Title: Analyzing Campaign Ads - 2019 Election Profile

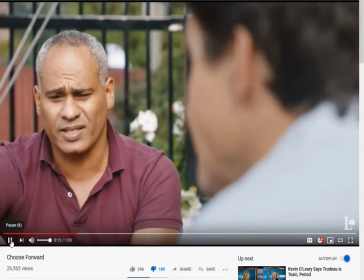488s Parents who want to build a better life for their kids. Canadians who want our country to stand for something positive.
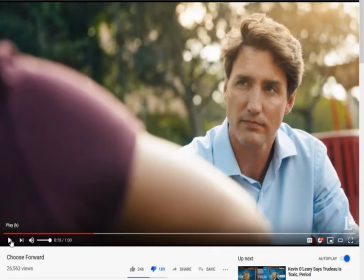494s
So you'll notice that is people from all walks of life. You've got people from all race, religions, creeds, and colors in just right off the start. And this is because it's trying to play into what Justin Trudeau likes to scream every time he's got himself backed into a quarter,
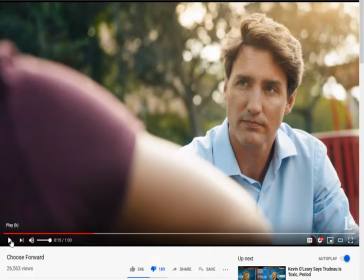512s
diversity is our strength you know multicultural we're a multicultural country uh something that was started by his father so this is what he's trying to do with that because again once again he's trying to play up this trope that he says as if he's actually done something good by this appeal to diversity
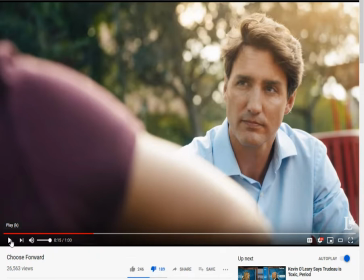531s
and multiculturalism and of course we've got here him the very determined look on his face as he's listening to their hardships and getting ready to go fight for them in the House of Commons to make sure that these people, that all of their concerns are heard and will be addressed.
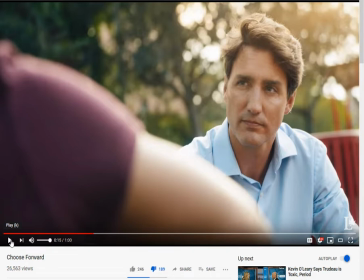550s
He's got to do this because this is exactly what he hasn't done over the last four years. He hasn't addressed any of these people, and he just falls back on the same talking points that he's used over the last four years, and no one's really buying it anymore.
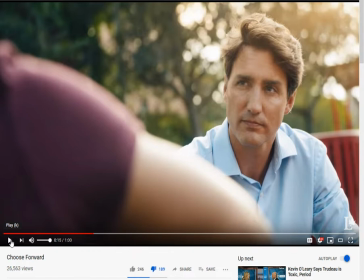565s
So he's trying to appeal to the emotional side of using the terms diversity and multiculturalism by putting this imagery up on screen of him engaging with these people,
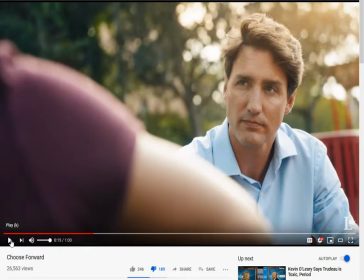577s
showing them this is the true Canada. Moving on.
In a world that's grown darker, conservative politicians have a different approach.
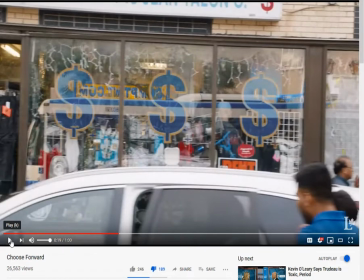586s
Now, so this is, once again, trying to put an image into your head. As soon as he starts talking about the conservatives, you've got this scene right here where they're driving by with dollar signs all on the window. So this is trying to put into your head that it's trying to put into
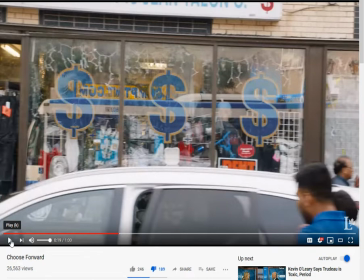605s
your head this idea that the conservatives are the party of the rich. They're the party for the 1% and that they don't care about the middle class or lower class or the common people that the Trudeaus and the liberals do.
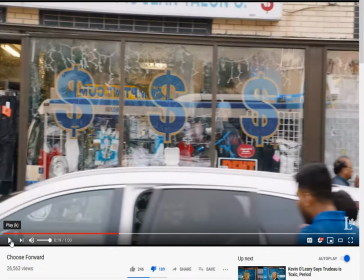622s
But if you're going to vote for the conservatives, you're voting for the rich party. This is really what it's all about. This is going to play into something he says right after this as well.
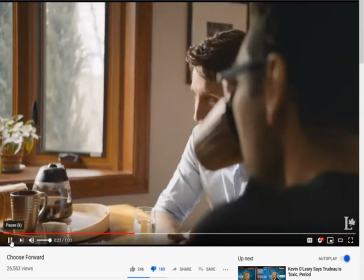632s When we raised taxes on the wealthiest 1% so we could cut them for the middle class, they tried to stop us.
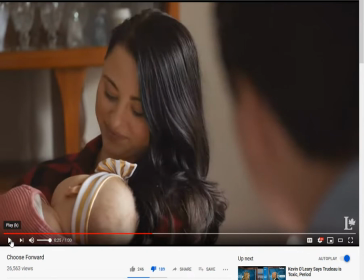639s
All right, so one reason he has to bring this up is have to do with how he's acted, how his government has acted over the last four years. because he ran on this pledge of a progressive tax,
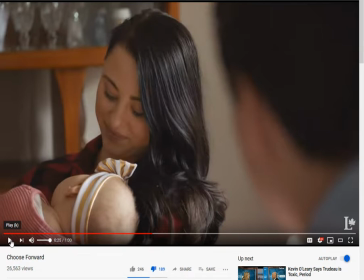653s
raising taxes on the top 1% in order to assist the middle and lower classes when he hasn't done this.